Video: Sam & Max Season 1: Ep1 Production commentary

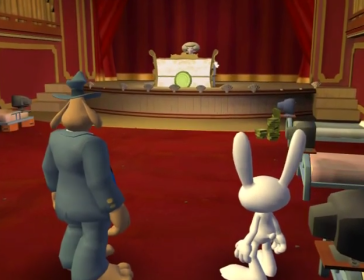the enormous mute indian ladies and gentlemen daniel herrera another choreographer worked on this scene um a lot of work trying to get
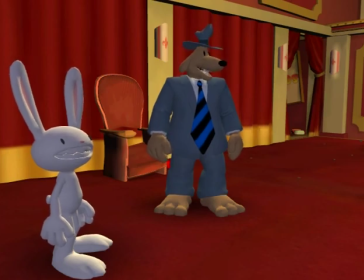jared's awesome music lined up with the animation to kind of hit the notes with brady i remember him working a lot on that and ended up with a really good job
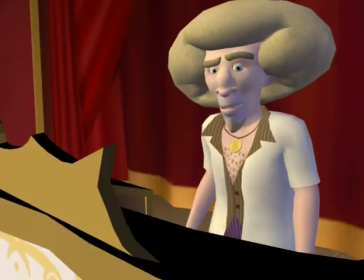and a very, very cool sequence.
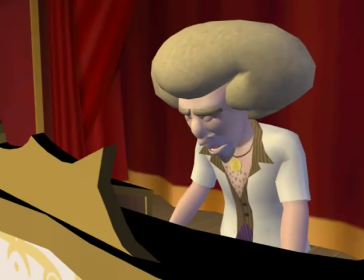It was very fun creating the music for a hack guy.
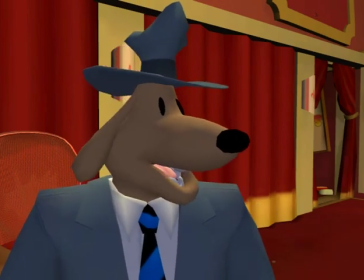I just didn't really know what he was doing, and kind of sucked at playing it. I just kind of knew one tune and lots of diminished chords.
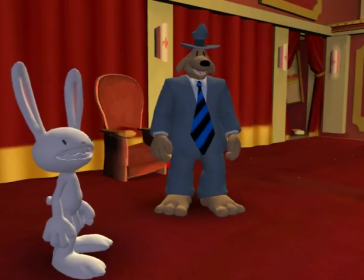Nice. You've got to water yourself down for it. Yeah, that was great. Oh, that's a pretty sweet swirl to organ.
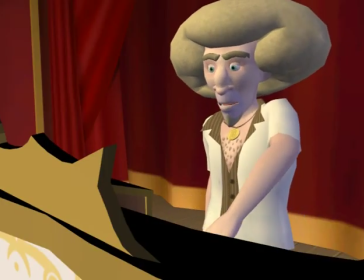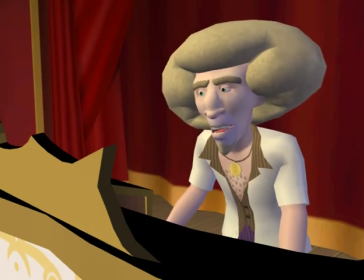I'm glad we designed a villain with an organ. Yeah, that's perfect. Exactly. And chest hair.
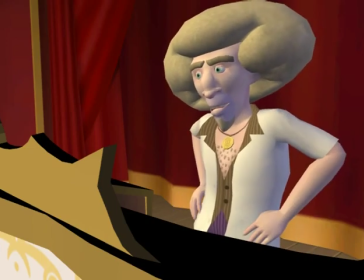Chest hair. Yeah.
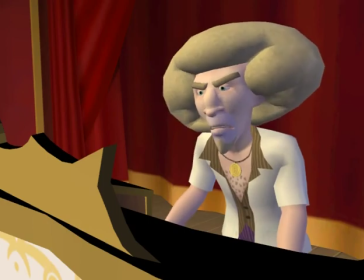You guys should sell sweet Brady Coulter medallions from the hotel store.
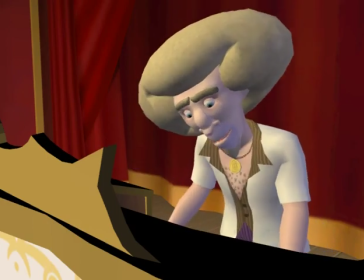And chest hair. And chest hair. Could be like a full chest, you know, like patch.
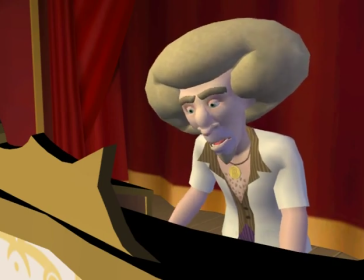i don't know if we could sell the chest hair without it yeah yeah the fro
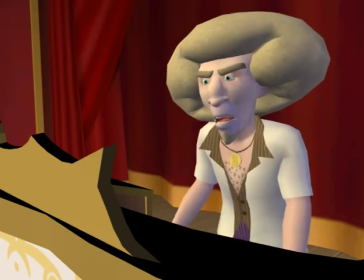the culture's clubhouse theme i had the whole thing kind of in my head and
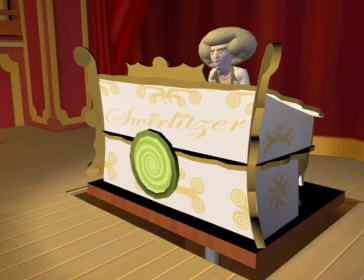little tidbits of it here and there yeah it's so great how he transitions to that kind of thoughtful pleasant face and then back to the angry face you know random
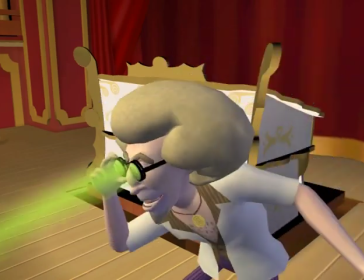It's like his psychosis is visible in his facial expressions Hey, that tickles!
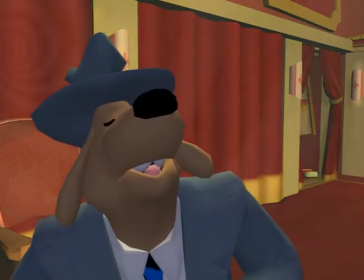Here we go! Yours!
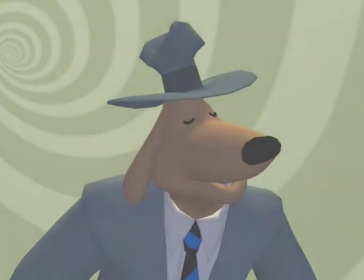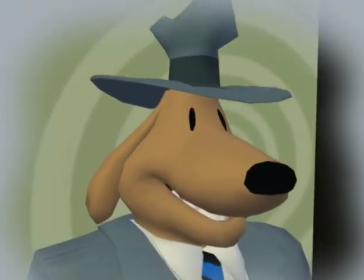I love that it's Video Delivery Man Like dog?
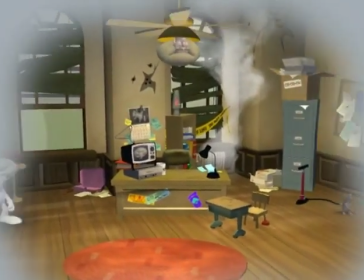Yeah, or whatever We talked about some delivery man Where are we?
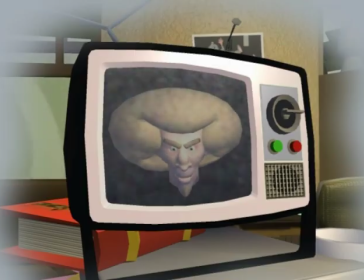The iconic Oh, it's Dreamtime The dream sequence That's not even like a profession
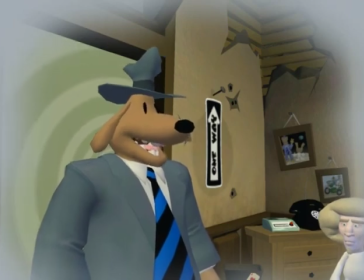This is my little Twin Peaks moment with everything reversed in the music.
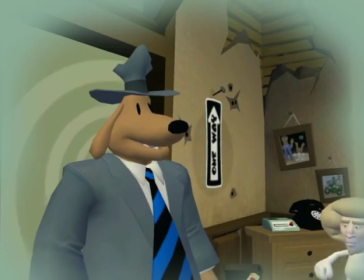There goes the fish.
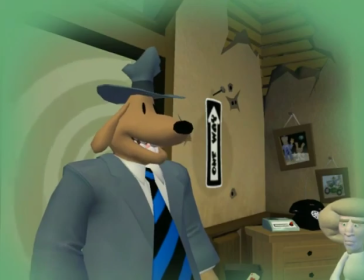We're just really trying to do everything just crazy. Just whatever we could pull off.
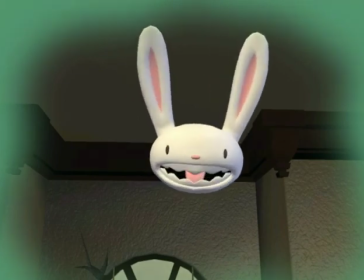The whole Max thing was a pain in the ass though. Getting him to float in the air and then flip the whole room upside down. But it all worked out.
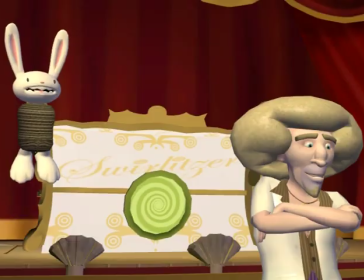most people don't realize that the border is actually changing color too which is a
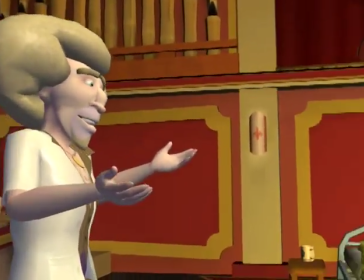whatever what do you call it foreshadowing it's foreshadowing much later getting the right lip sync to play on the right character too in
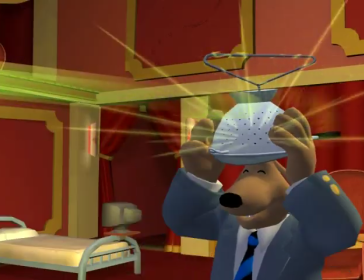that scene yeah with duplicates of the same character this is a cutscene that I did
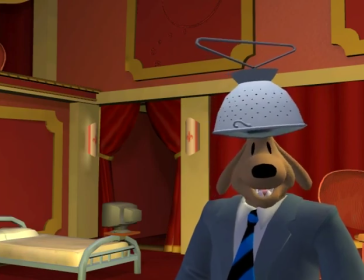I tried to hit home kind of a showdown old western showdown kind of style as much as I could.
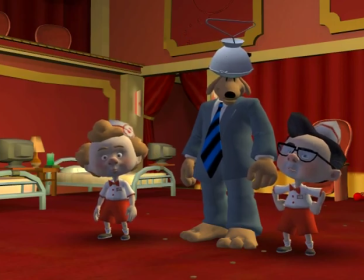I love that effect of the beam on the... I was thinking Darth Vader when he gets hit.
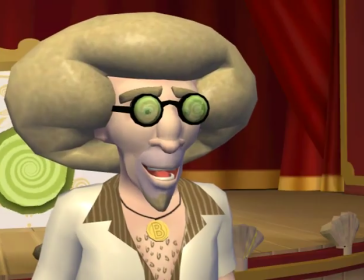It is very nice. Electricity was also sort of Ghostbusters. Yeah. Hold them.
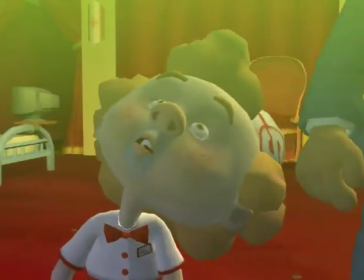Don't look at the trap. Yeah.
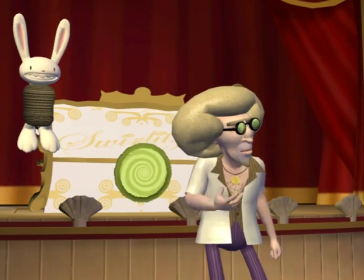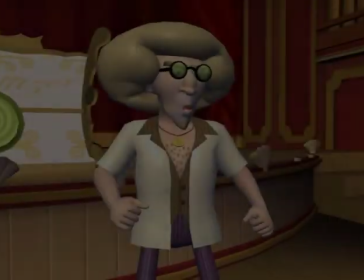That was a fun shot. It was a great animation, so I wanted to do a nice camera angle to showcase it.
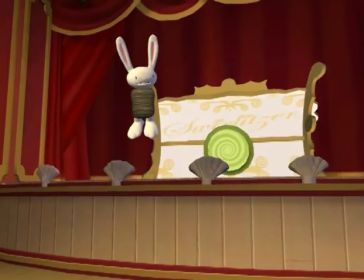Oh, there's the rope sack. Oh, the classic rope sack. You want to talk about the rope sack a little bit? Another case of reusing a model.
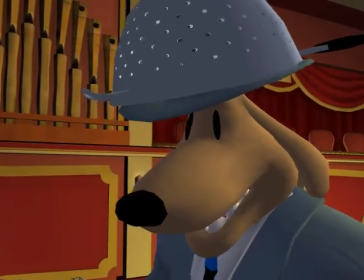But not really. It's different from the phony rope sack from Cow Race. In the rigging or in the model?
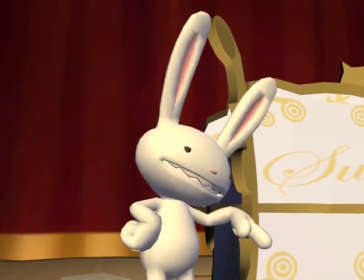Slightly different. Sure.
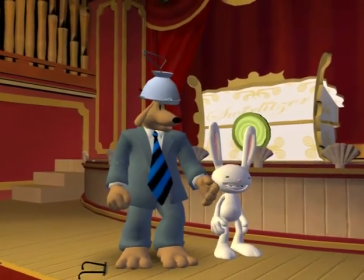It's an all-purpose rope sack later used on Leonard.
You know how I adore gratuitous violence.